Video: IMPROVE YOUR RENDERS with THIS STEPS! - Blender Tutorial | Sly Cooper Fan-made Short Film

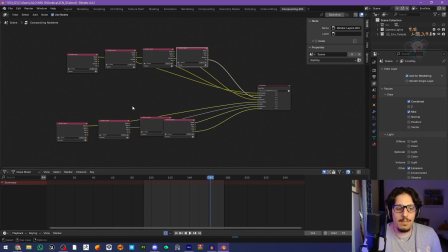And after you've done this, you're gonna have your render folder like full of frames. It's gonna be a little bit heavy,
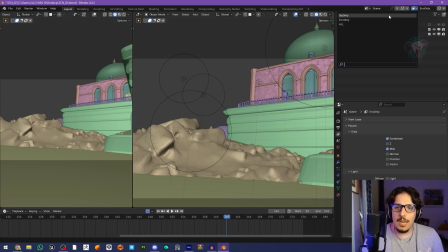but I promise you that it's gonna be worth it because you're gonna need all of that ability to manipulate your shot as much as you want.
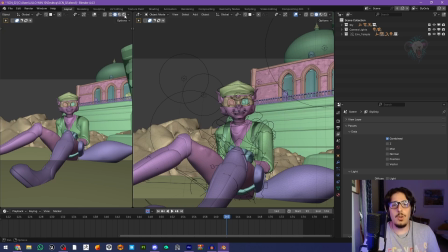Like it's literally life-changing. It's gonna turn your renders from basic to really cinematic.
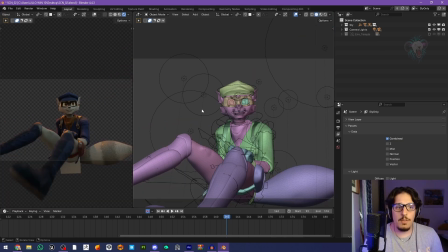It's gonna have a lot of more of cinematic look.
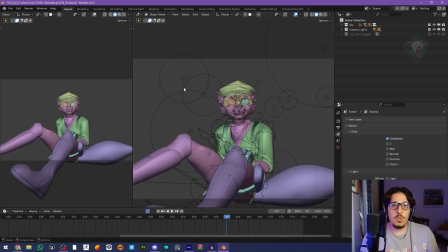Now we're done with Blender and we're gonna switch to After Effects, which is our compositing program. You can use NukeX, which is the industry standard, but I always used After Effects my whole life,
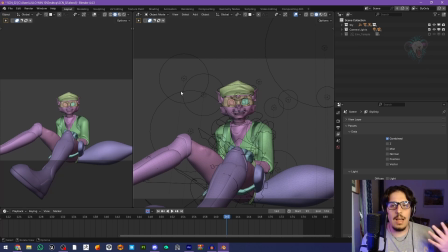so I find myself better using After Effects. So we're back in our shot.
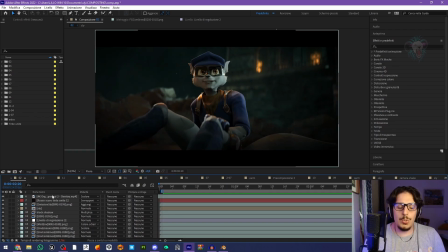We have all of the render file. I'm going to show you the steps I took to turn into this more cinematic look.
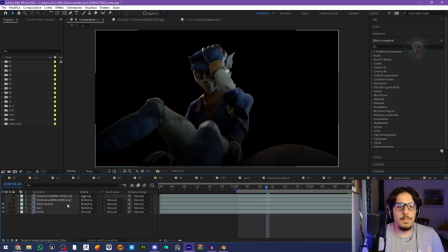So first of all, I imported my raw renders. So this is the combined only render that we just exported from Blender.
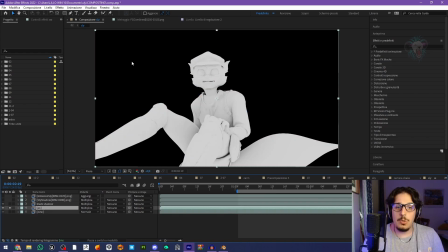I added my ambient occlusion passes. You see here that I played with curves. But remind that most of the passes that you're going to export work with grayscale.
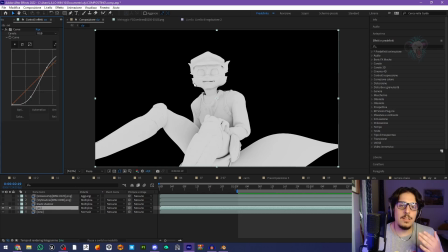So basically, most of them works that the darker the color is, the more you have something. For example, if you add more contrast in the ambient occlusion pass, you're basically going to have more shadow.
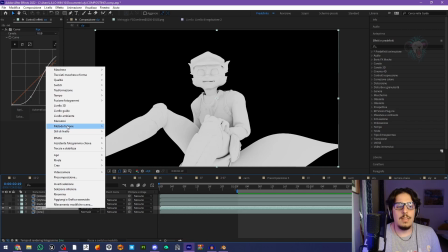And you want to make sure that the blending method is set to multiply.
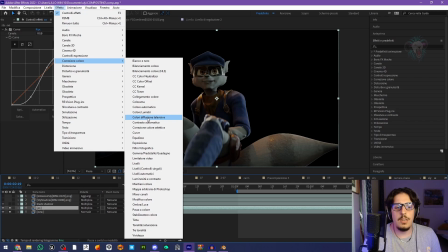Go here to FX, color correction, and add a curve FX,
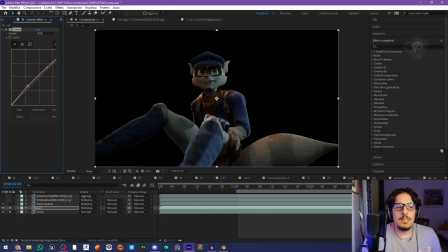and you just play with intensity based on how much shadow you want your renders to have.
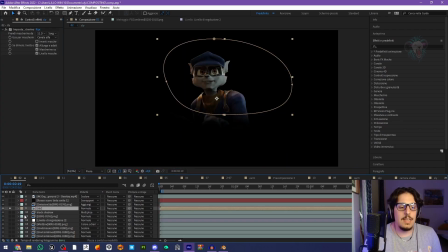After we're dealing with our characters, this is the result that we have. As you remember, I also exported my emissive pass, and why I did that in this particular shot?
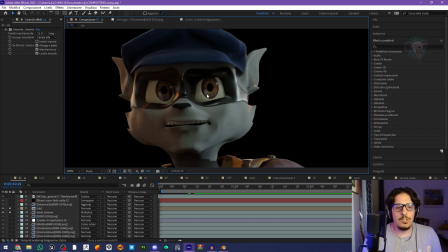Well, because as you can see, we have the eye reflection maintained in the combined pass.
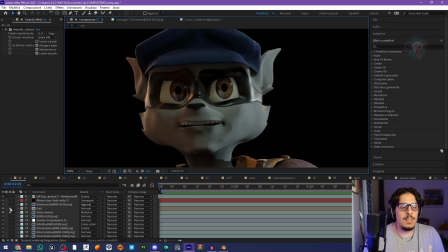It doesn't really stand out from the model. So with the emissive pass only, as you can see here, I'm able to
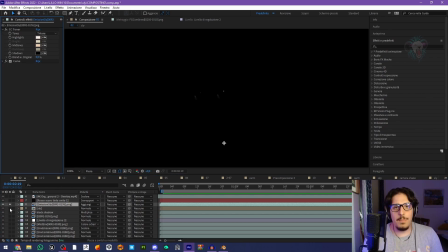to work in separate ways, both my characters and my glowy eye reflection. And this is the result. This is the after and this is the before.
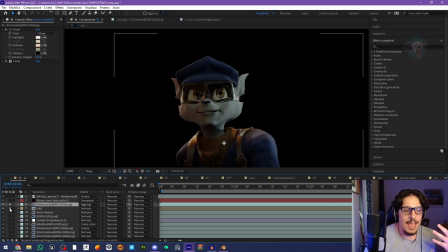You see how much it improved my quality and my raw render going from this to this with only a single pass.
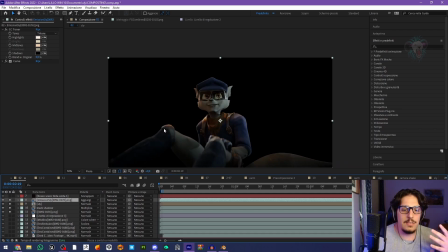And I did the same for everything else. So for my environment as well.
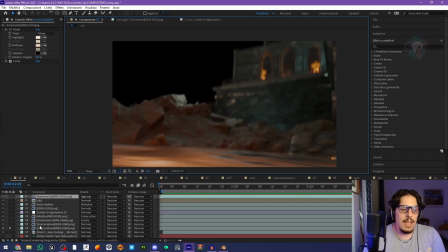You see here I have the raw combined environment, and I exported for this the emission and the mist pass. So the emission, because I wanted the windows to glow up more,
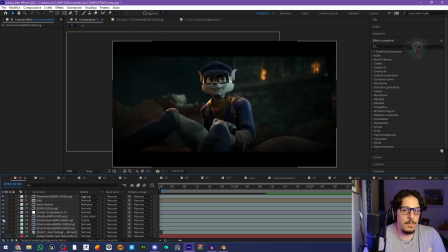because if you see here, we have the nice glow from behind, but I really wanted to pop up more. Added my emissive pass, and you see the before and after. It's giving a really nice touch to this shot.
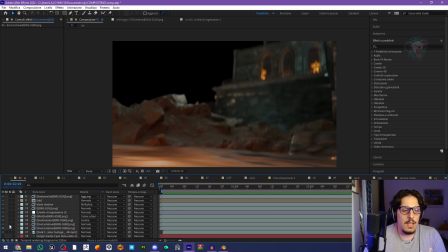And the same goes with the mist pass, because the mist pass, as you can see here, it's a pass of depth.
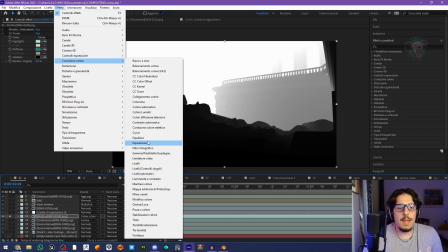To play with your mist pass, I usually use curves when necessary.
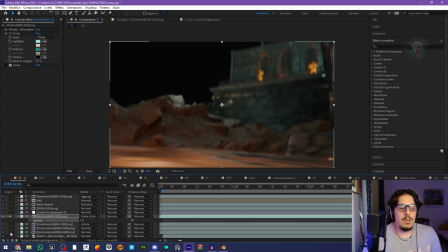I also added a color correction in order to not have only white pass,
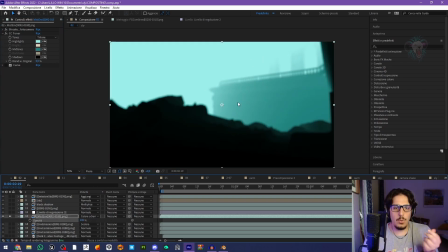but I added this blue kind of color.
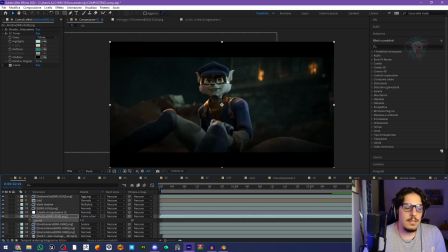This is again the final result, and this is with the pass, and this is without the pass. It's a very little difference, but I promise you that in the big result, all of these small details and improvements are really gonna make your scene look a lot better.
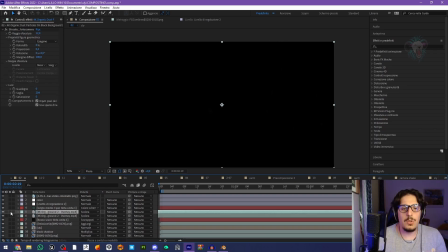Then I just added some particles go floating around the scene in order to have a more organic feel to the shot, and added a color correction and a motion blur.
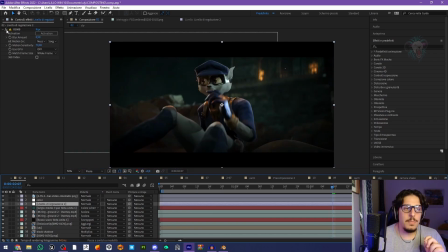This is also something that people tend to
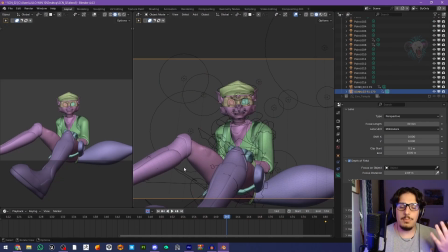underestimate when you're rendering a scene from Blender and you activate here the motion blur, which is this is gonna slow so much your render times. And my suggestion is to deactivate and render without the motion blur.
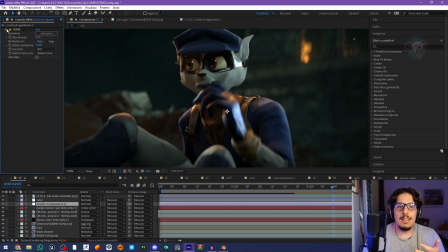This is the shot without the motion blur, and this is the shot with the motion blur in After Effects. So you see that even in post-production, this is gonna sell the result the same way, and even better, because you can decide how many amount of motion blur you want in your shot.
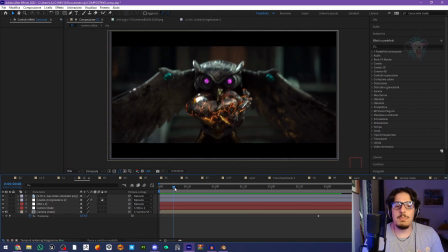There are shots like this one where I increase my motion blur intentionally because I wanted to sell the
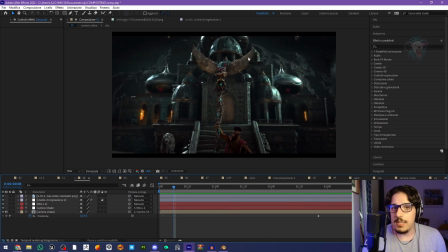heavy movement of the stuff. So it's basically up to you. You're gonna save a lot of render times, and you're gonna have a more control over your scene and over every little things and aspect of your shot.
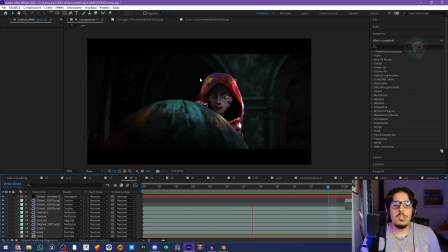This is our Neyla shot, and this shot also has a lot of render passes. I'm gonna show you the before and after.
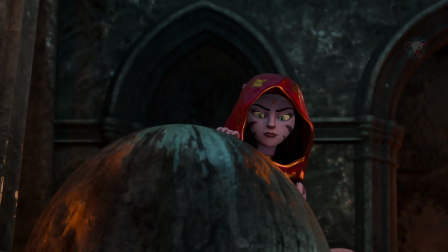So basically we have the no editing, no color correction, and no blending passes version, and the final version after the compositing process. And you just see difference of depth and of details that the compositing really does to your scene.
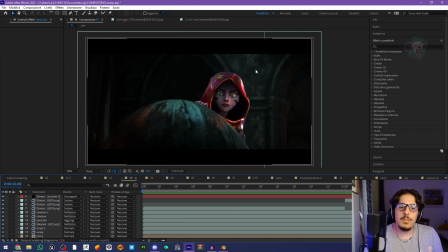A cool, interesting fact about this shot in particular is that I also exported the Specular Pass,
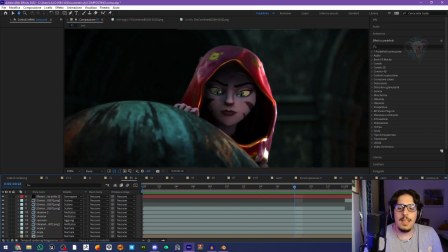because in this particular shot, I really like the fact that you see these details on her hood, on her cave. I don't know what that is called in English. But anyway, I really like to see this.
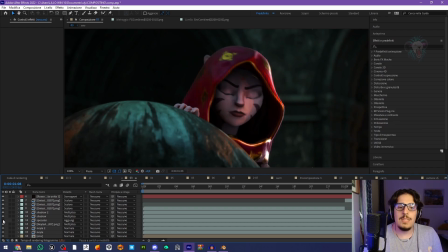I really like to see this when she turns her head around, and you see how in the raw render she didn't have these detail going on. I basically restored that with the Specular Pass. So this was the raw render.
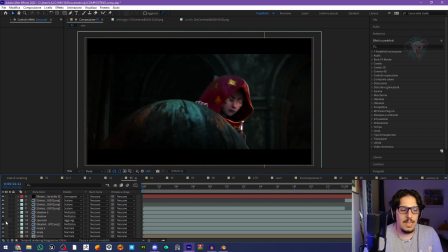She didn't have any details going on here, and this is with the Specular Pass enabled. You see how much of a difference it gives to your model, and it really helps to make it stand out more.
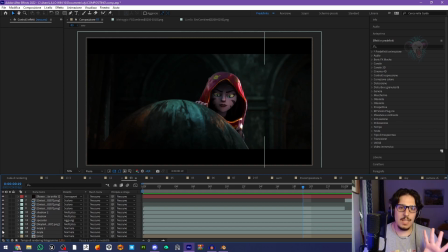To really analyze your scene, analyze your shot, and what information you want to bring out more.
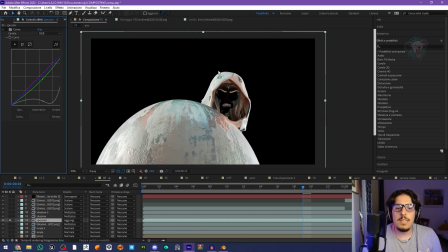Okay, so the Specular Pass works in a kind of grayscale way.
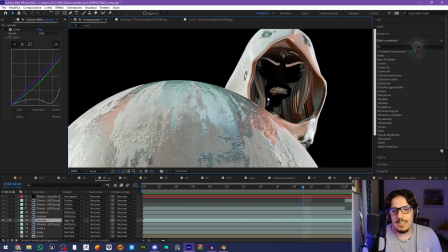If you see here, you don't see her face. I did a mistake on the model. I'm gonna explain to you in case that ever happens to you, because I was so stressful. I wanted to give up.
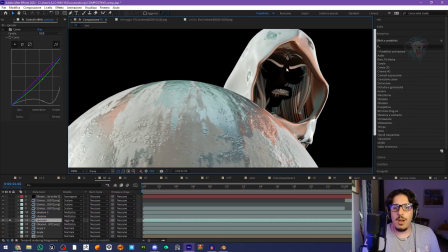So basically, if you ever encounter this problem, just make sure that in your Blender file,
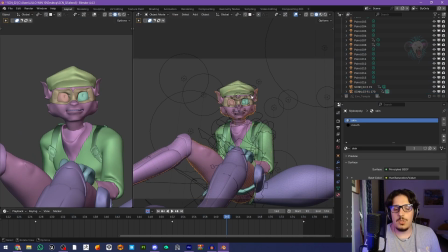the model that disappear. So in this case, let's say that it's the face that's gonna disappear.
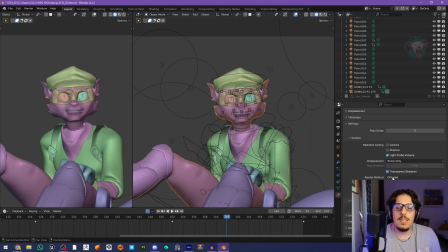Make sure that here you have the render method to deferred, because if you have the blended, it may cause some issue. In fact, it says even here that allows for color transparency, but incompatible with render passes and ray tracing.
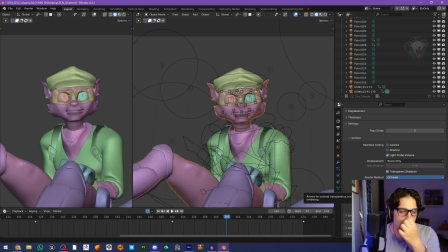So really pay attention to that. It took me like 2 hours to figure that out.
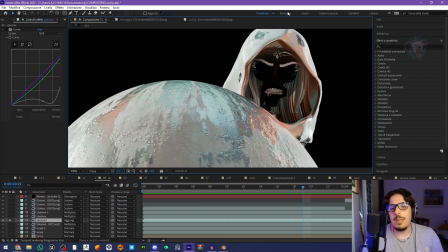But in this way, I didn't want it to render it over again because in the end, I only needed the details on her cape.
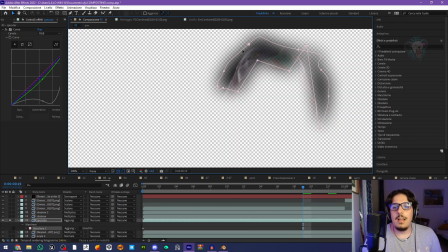So I simply masked the area I wanted and I played with the curves in order to have a more to bring out more the details that I needed, and I basically blended with the anad
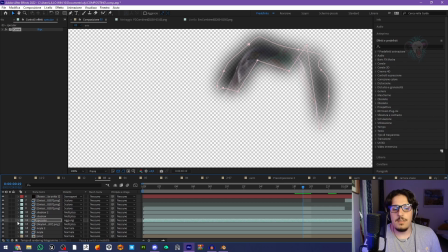in my scene, and this is the final result, which I really like.
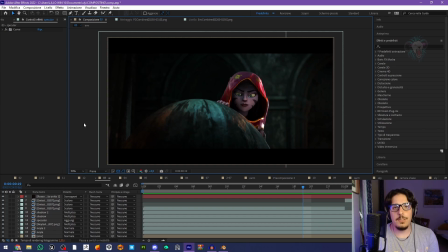Um, Anyway, guys, this is the first part of the compositing process that you see on this channel. I'm gonna upload more in-depth tutorials and analysis in my Patreon. You can request any tutorials or any kind of videos on my Patreon page, and I'll be doing that for you.
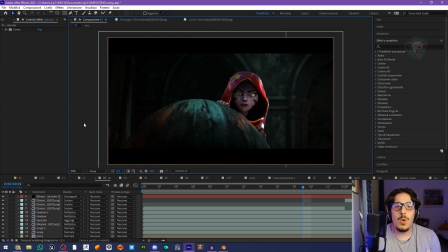And I'm so happy to have inspired so many people.